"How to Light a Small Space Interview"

right we are at our location it is tiny
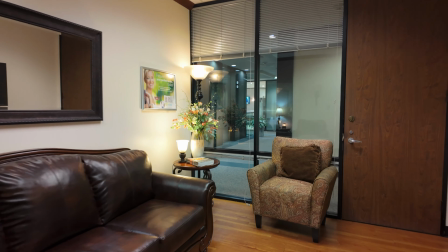so we'll see what we can do i'm going to leave my cart parked out here and we'll see what we can figure out so this is the space
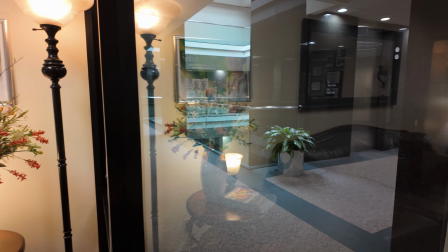where we need to do our testimonial interviews this corner looks really cool but the problem is
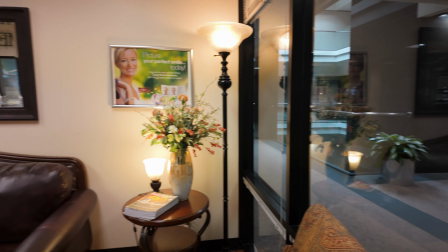is we have these windows that go out to a hallway that we
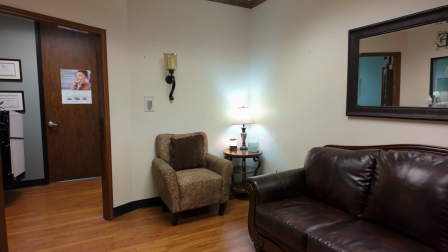have no control over and reflections can be an issue and then the other direction
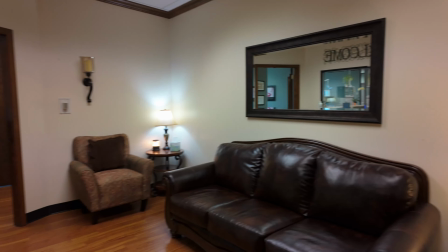is just kind of a bland corner maybe i could move these
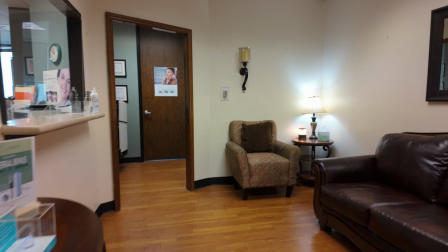flowers over there and doll it up a bit so that's what we're working with
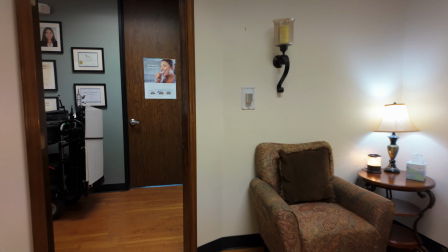it is very tiny in here I'm against the wall here and I have one
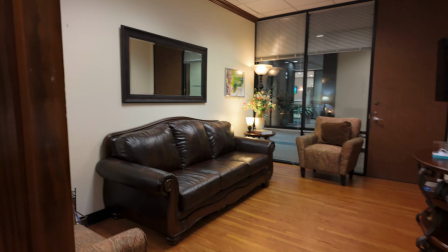two three four five six steps
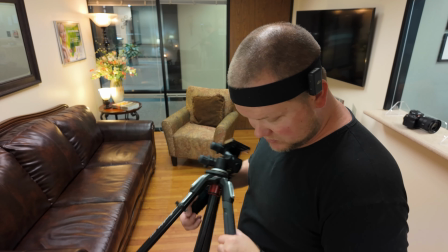so it is a very small space to work with so
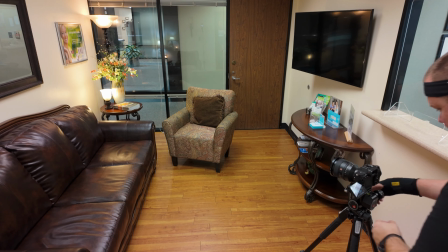we're gonna put up the camera and see what angle we can get start off with the reason I'm liking going with this
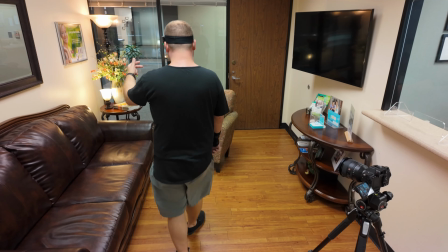directions I'm liking the reflections in the glass it looks good but we can't put a light this way because
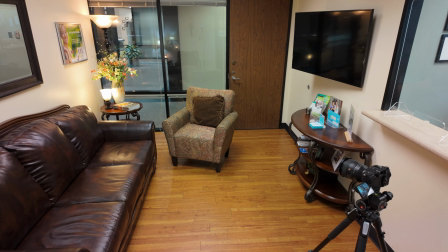it will show in the reflection so we've got to turn it a little you know it looks really nice the way it is maybe we can cheat it by going a little high and they're going
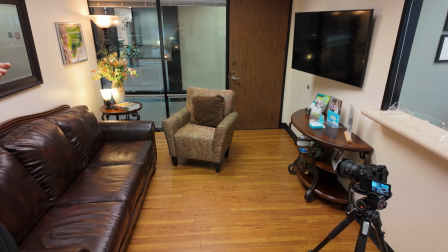down so if we go high we can eliminate us right now in the reflection be
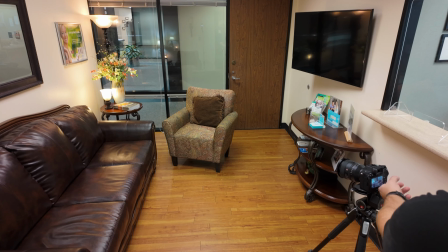right here if I could get the light this high I could probably avoid it showing in the reflection so let's let's aim for that
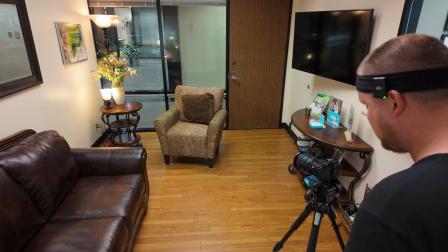so this is gonna be a tighter frame so I'm gonna make some space in here by moving a
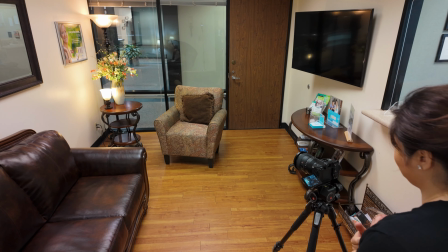couple things around yeah so one person at a time we
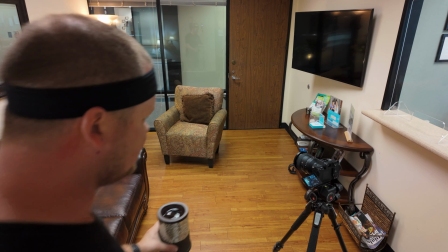don't have any double people like last time do we okay I don't like doing that and the reason I'll tell you is it's always so
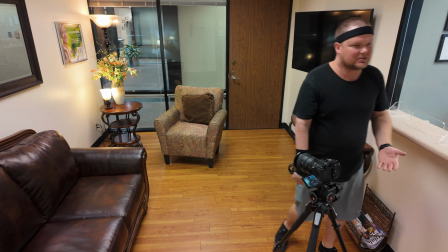awkward because one person is just sitting there all weird you know what I mean like one person's talking the other one's sitting there picking their nose I mean
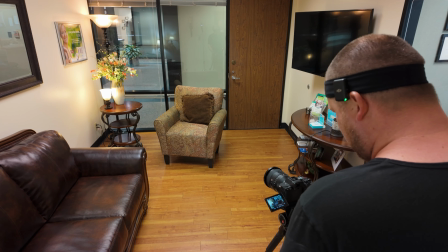what do they do so it said you know what I mean two people sitting and there's always someone dominating the conversation and it just looks very weird so I try to avoid that when I can
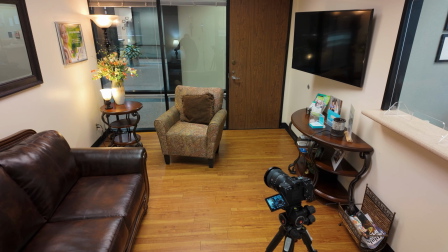just for my own liking singles always
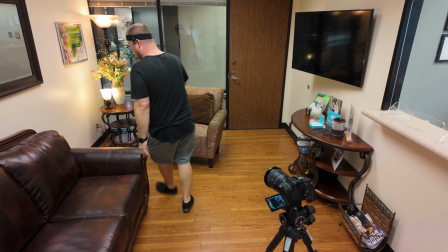best unless it's someone interviewing like you know you have a 2020
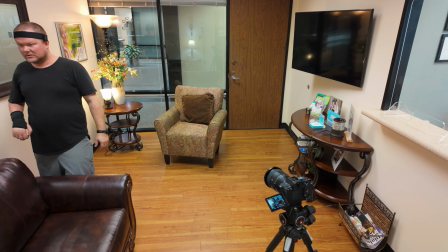Barbara Walters and they you know they're going back and forth but it's not just one
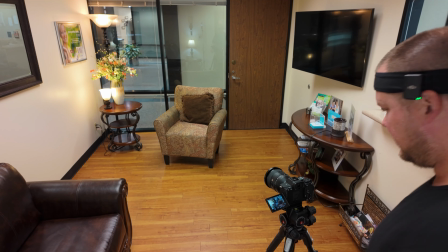person sitting there awkward so that will be cleared out here
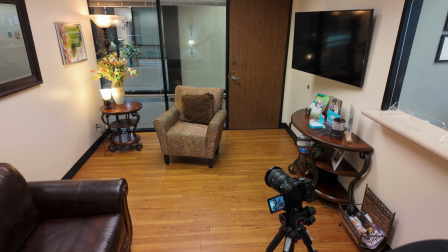yeah so I'm really liking this I could do I'll take care of the cables and stuff like that but the thing is is I'm really liking those reflections there of
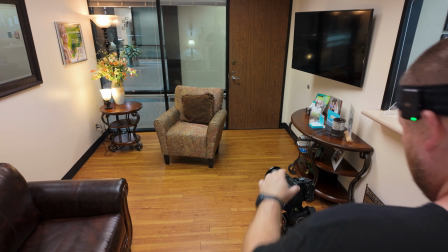this lamp and other stuff so we it's looking really good and then it's just we're getting those lights in the background there and
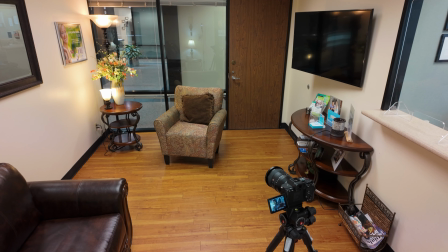it looks really pleasing to the eye
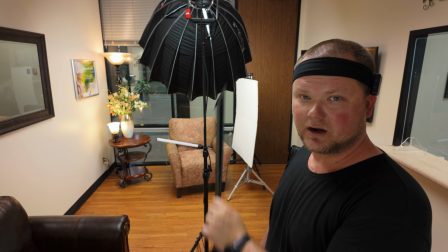cool so we're going to keep going with that look so this is where we landed at we have
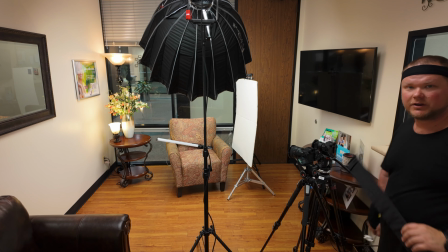the 600x right here and it's kind of towards center and then
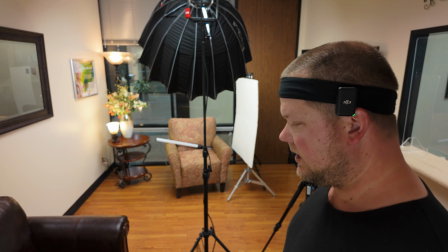we have our wide and our tight over here which is a 50 and an 85 and
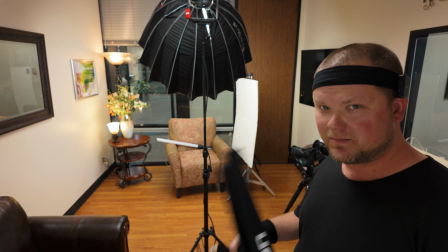then you see our bounce over in this area it's kind of where we landed. I'm putting up the grid on the hair light to see what we have going on.
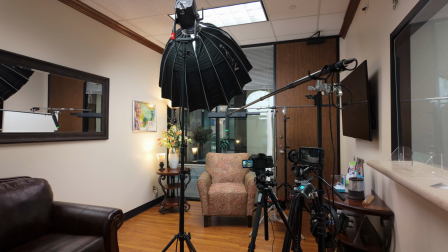It's a really big battle with reflections framing in this tight space and I wish I could go lower with the light.
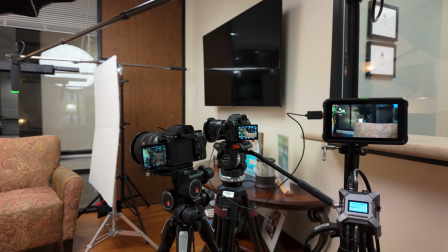It's a little high. Let's dive into the gear used for this setup. I have two Sony a7IVs.
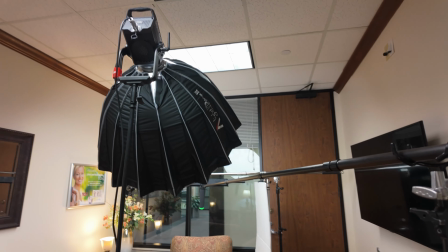I do only have one Shinobi 5-inch monitor which I switch between the two cameras to check my false color and have a bigger screen to look at.
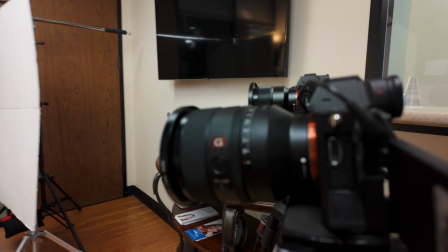I'm using the Aputure 600x with the Light Dome 3 and the two and a half stop diffusion to make it extra soft.